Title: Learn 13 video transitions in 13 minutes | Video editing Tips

And then a J-cut can be used similarly, but in this case the audio from the second clip is going to start before you see the second clip on screen. So in this case you might be telling the story about visiting the ocean, and you might have the sound of the ocean begin before that clip actually begins. Let's go ahead and jump into the editor again so I can show you what I mean. Let's first create a J-cut.
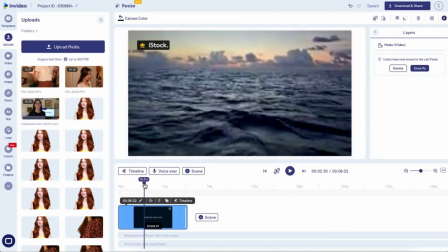[4:32]
So we're starting off with one clip already on the canvas that has the audio that you want to use.
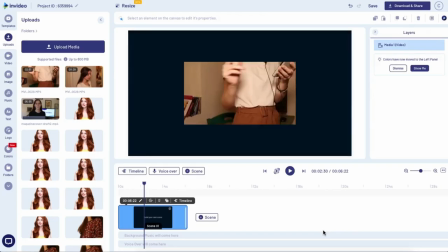[4:37]
Then we're adding the second clip as a layer, so drag it on top and then add as a layer. And then you want to open the advanced timeline for the scene so that you'll see all the layers.
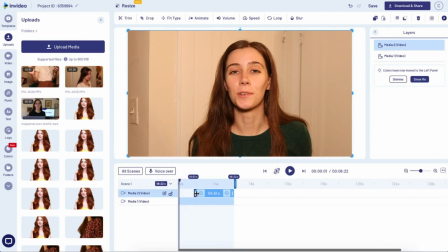[4:46]
And then drag the duration of the top layer out from the beginning a little bit. So now it's gonna start later.
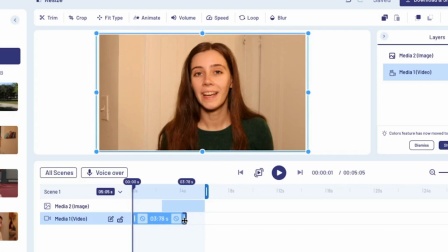[4:51]
And then you can take the bottom clip and drag it out from the end a little bit, so then it'll kind of fade out in the middle of the video.
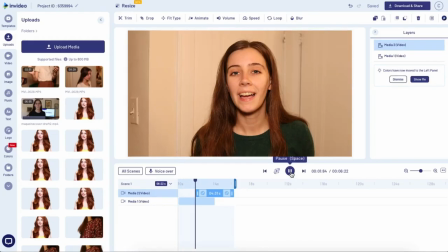[4:58]
And there's your J-Cut.
I recently took a trip to the ocean for the first time.
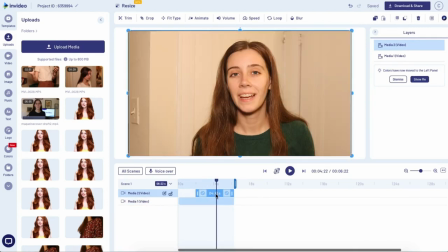[5:05]
And then if we wanted to turn this into an owl cut, all we would have to do is drag the top clip to the beginning instead of the end and then take the clip underneath and drag it out from the beginning a little bit.
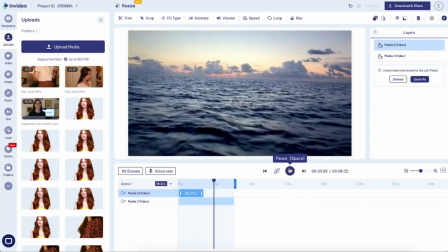[5:16]
And there's your owl cut.
I recently took a trip to the ocean.
Number four on our list is a cross dissolve or a fade. This is another really basic one. It's pretty similar to a standard cut. The only difference is instead of immediately jumping from one clip to another, there's going to be a little gentle fade in between.
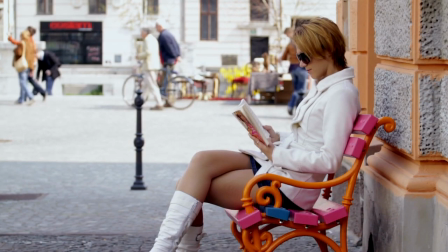[5:35]
This can be another great way to show passage of time. It also works great in montage videos, particularly during a slower portion of the video. Another place you might see it a lot is in music videos, maybe in a slower song.
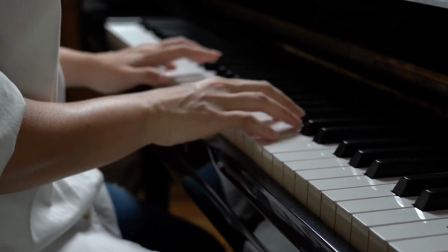[5:47]
There might be a cross dissolve between a clip of the piano and a clip of the singer's face.
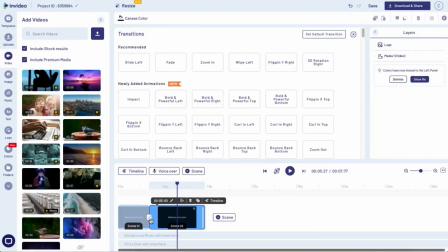[5:52]
This one is also super easy to add on in video. all you have to do is click the little box in between two of your scenes and then on the transition menu here, select the transition called Fade. Hi everyone, just popping in to remind you that if you're enjoying this video, you should definitely subscribe to this channel to get more helpful tutorials like this and make sure you hit that bell notification to be notified every time we post. Alright, next let's go over a few transitions that are a little bit more visible, a little bit more noticeable than the standard cut or fade, but are still very minimalistic. And the great thing is all of these transitions are available on the in-video transitions menu.
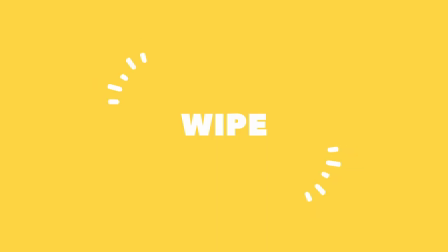[6:29]
Let's start with the wipe. This is when one clip slides in from one side or from the top or the bottom. This can work really well in certain contexts but you do want to be really intentional about it.
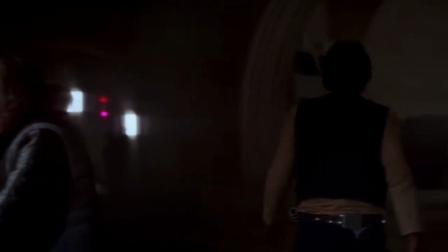[6:40]
I think it gives your video kind of a vintage look because it was used a lot in movies in the 60s and 70s so this can be really cool if that's the look that you're going for. It can also work well if you're using it with motion and you're scene so maybe an elevator door
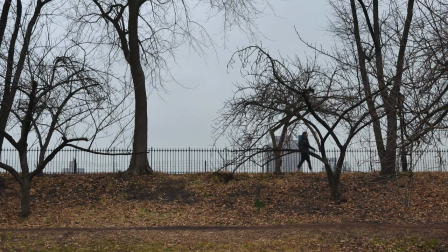[6:53]
going from one side or someone walking across the screen you could use the wipe in that direction. So this one can be really cool when used sparingly. Next up is the film roll-in.
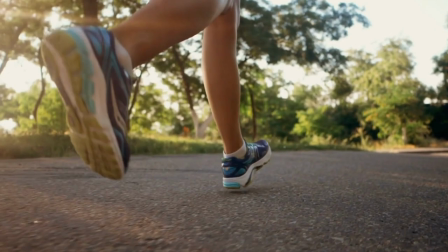[7:04]
This is kind of a fun one that looks like you're playing a film reel. This one can also be used for a vintage look if you're going for kind of a 1920s silent film look or another place you might want
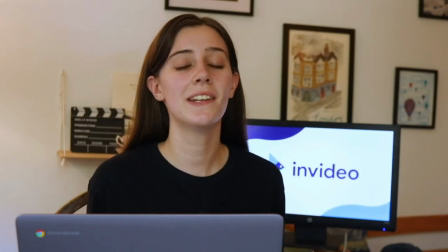[7:13]
to use this is at the beginning of a video so maybe you're making a YouTube video and you're transitioning from your intro into the rest of the
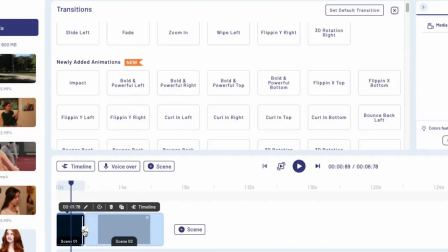[7:20]
video. Again all you have to do to use these on in video is click the little box in between two scenes and then find that transition on the menu.
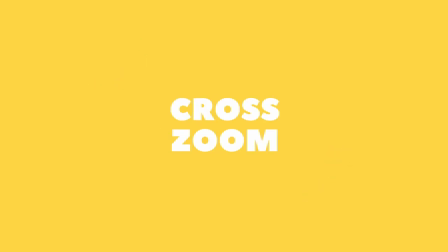[7:28]
Next on our list is the cross zoom so this one will basically take the end of your clip and zoom it in
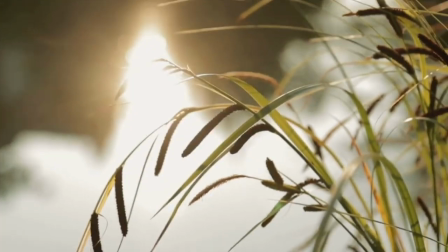[7:33]
really quickly then at the beginning of the next clip it'll zoom out and it'll have a little fade in between. This one works great for montage videos or maybe travel videos or music videos.
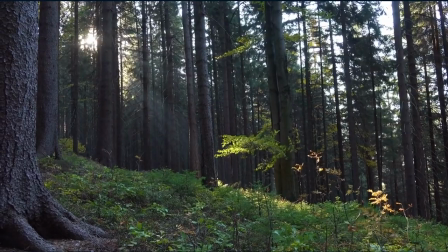[7:43]
A great time to use this would be when you're cutting from a wider shot to a closer shot like in this travel video because it gives the effect of zooming in it kind of makes sense to go from wide to close. I would say that this one definitely gives your video a faster paced feel so just keep that in mind. Next on our list is a favorite of ours and that is the light leaks and glitches.
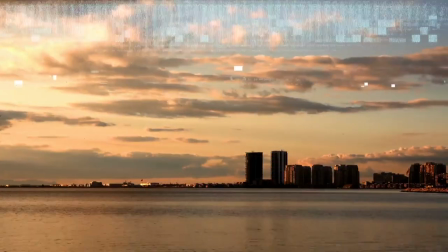[8:03]
These are very trendy and modern. One place you see them a lot is in intro videos,
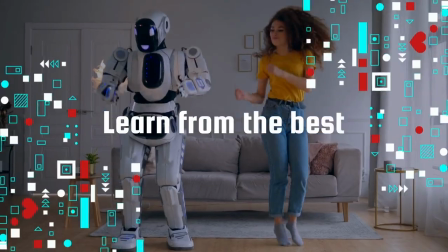[8:07]
so if you have a little intro video that you play as a segment at the beginning of your YouTube videos these transitions are a great way to spice that up. They're also great for music videos and montages.